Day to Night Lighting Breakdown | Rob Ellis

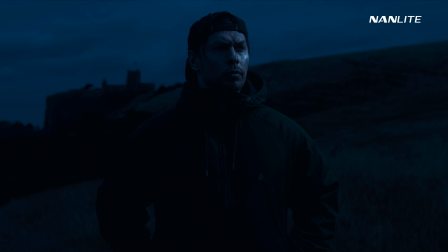This creates a realistic representation of the elements of our vision at nighttime, but in a stylistic way, mixing the hard light of the moon with a softer background light.
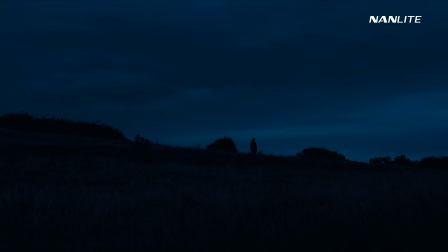And even if the previous shot doesn't feel totally like nighttime initially,
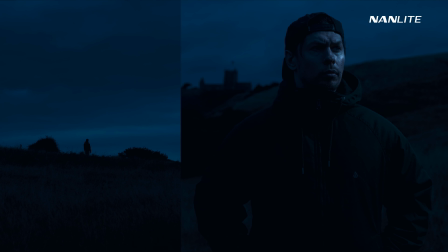by placing it in a sequence with one or more shots that do, we create an overall feeling of nighttime in the scene as a whole.
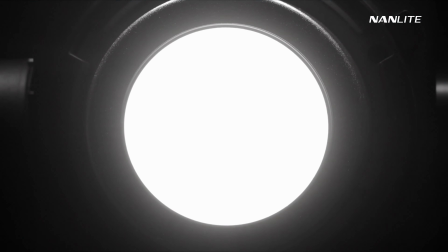This same technique could be achieved with a softer light, but this would need a lot more power and a more expensive lighting fixture,
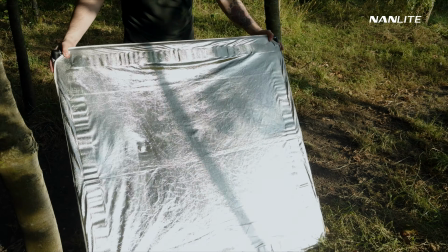and that may remove some of the budgetary reasons for shooting day for night to begin with.
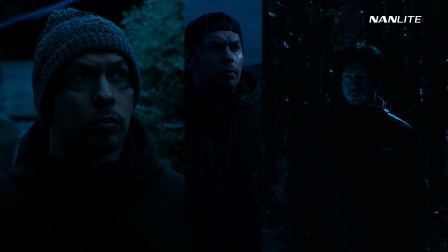Analysing any of these shots on their own, without the context needed to establish the image in a bigger story, can lead to a sense of unrealism.
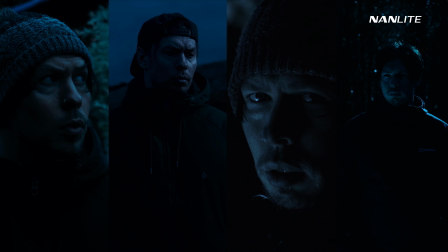But ultimately, any of the techniques or looks in this video can be used for day for night,
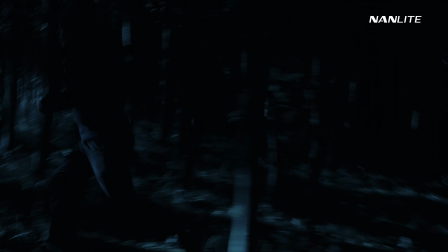especially if the surrounding scene or elements of the story come together in a convincing, immersive way.
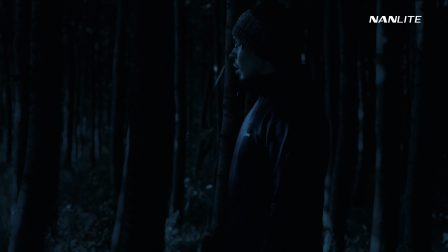It'll still feel like night to your audience if everything is congruent.